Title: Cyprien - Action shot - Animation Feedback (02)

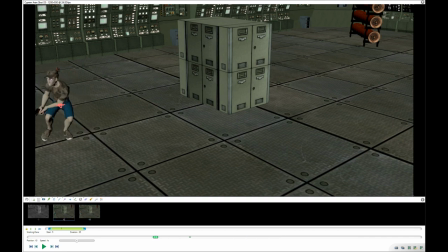(4:07)
Then obviously you've got your feet action that is very simple and snappy uh, and are often completely locked. So if you have a look, it doesn't move at all, or it does move weirdly.
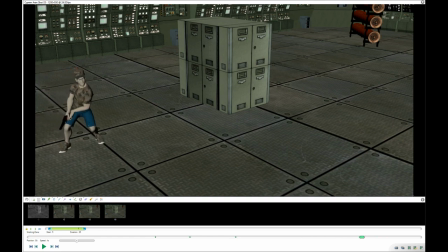(4:27)
Um, so even when the feet are on the ground, there's always like micro adjustment or things like this. Um, Here is a good example as well. If you just look at the hips, here it does a step.
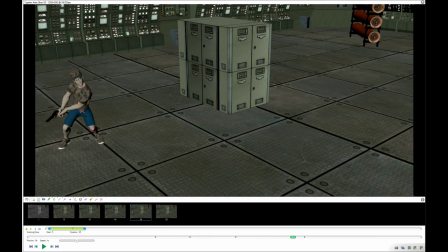(4:46)
Also, I'm just seeing this right now, but be careful with the orientation of your knees. It most of the time is the same as that's a very big pencil.
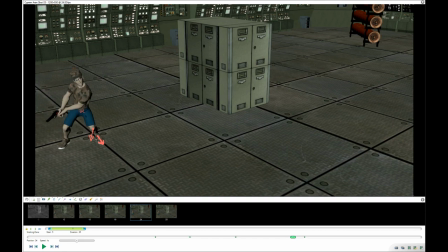(5:02)
Does that even change it? Yeah, that's better. Um, yeah, it's most of the time it's in the same axis as your foot. So make sure that this is the case. So yeah, I was saying about the hips.
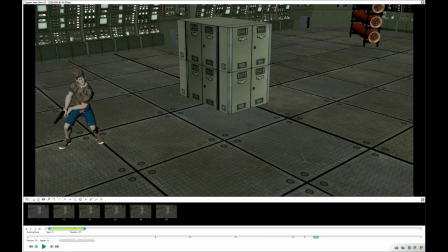(5:21)
Basically, here it takes a step. So you've got the weight on this leg here, and then you see it's very snappy. It could start transitioning a bit earlier on the right.
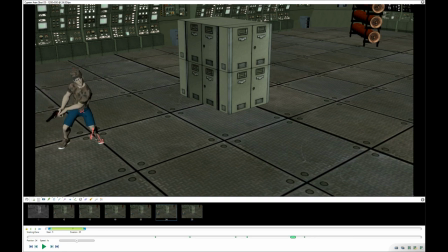(5:39)
Um, and when it lands, you've got a bit uh, of follow through that you do have here. But here, look at the hips. They are not moving at all for like, well, 2 frames, but it feels a bit longer.
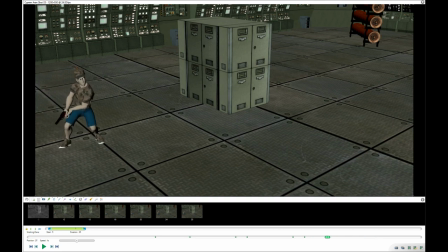(5:57)
And then the weight. So here, basically, your character is off balance. And when he planted the foot, then the hips need to go on that leg. Sorry, what did I say?
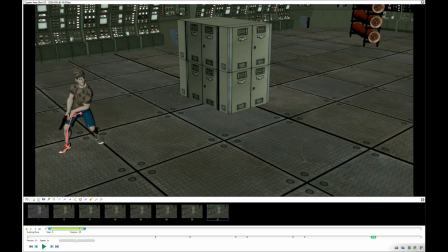(6:10)
The hips, yeah, the hips weight need to take these legs um, weight. So you would have an action here, more detail basically. That's what I will mean for the whole for this whole review.
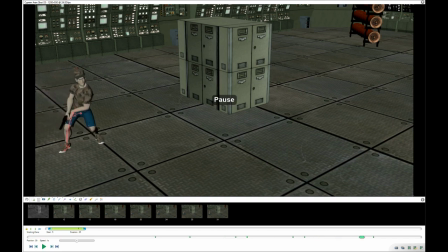(6:29)
So yeah, and I'm not even talking about the chest. Although the chest, I do like it a bit better purely because, well, I think you kind of nailed the expression. This is cool. Whoops. The face expression is cool.
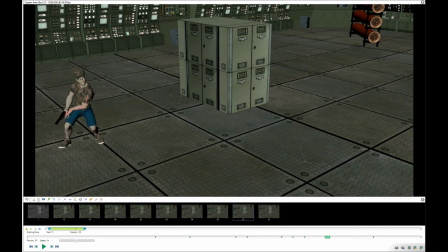(6:45)
I do like the pose of the whole silhouette kind of thing. I think this is quite cool. The only thing I would be careful of is not breaking the wrist too much.
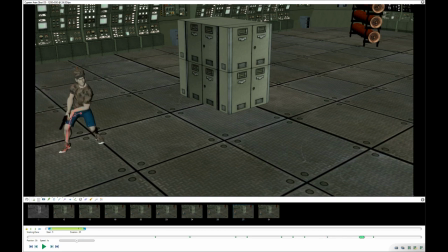(7:00)
Although here it's fine. It's just in general, I would be careful of that. But you see here just how he enters, which by the way uh, feels a bit like it feels a bit crab-like,
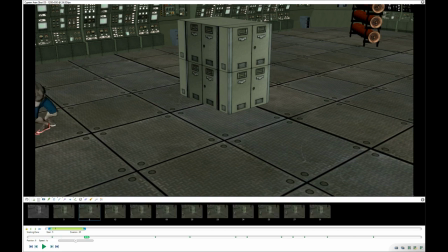(7:17)
just because the feet are really oriented with the outside, and we really, see those shapes. So the shapes are. But yeah, that's not what I was gonna say initially. Is that you straight away feel that your character is off balance.
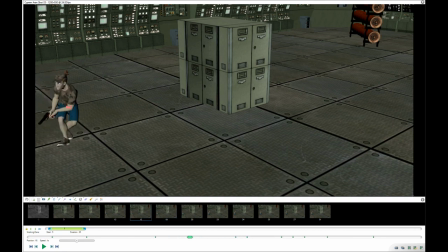(7:36)
Um, so I would be careful with that. And you see here, for example, so I told you to correct the hips here,
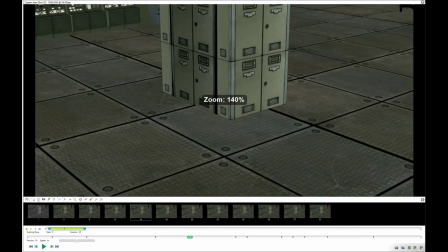(7:45)
but oh, by the way, you know, I'm just learning this software, but it's amazing.
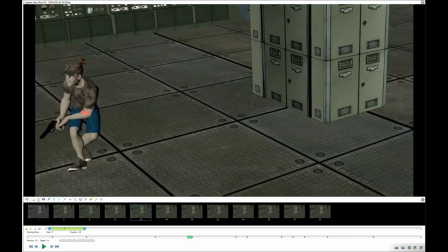(7:51)
You can do a lot of things. Anyway, so if I zoom in a little bit, you see here the hips will go like I was saying. So they're a bit too snappy. They will go a bit too quick this way. But look at the chest.
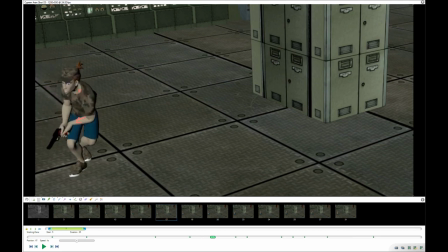(8:09)
What the chest is doing. It's following exactly what the hips are doing.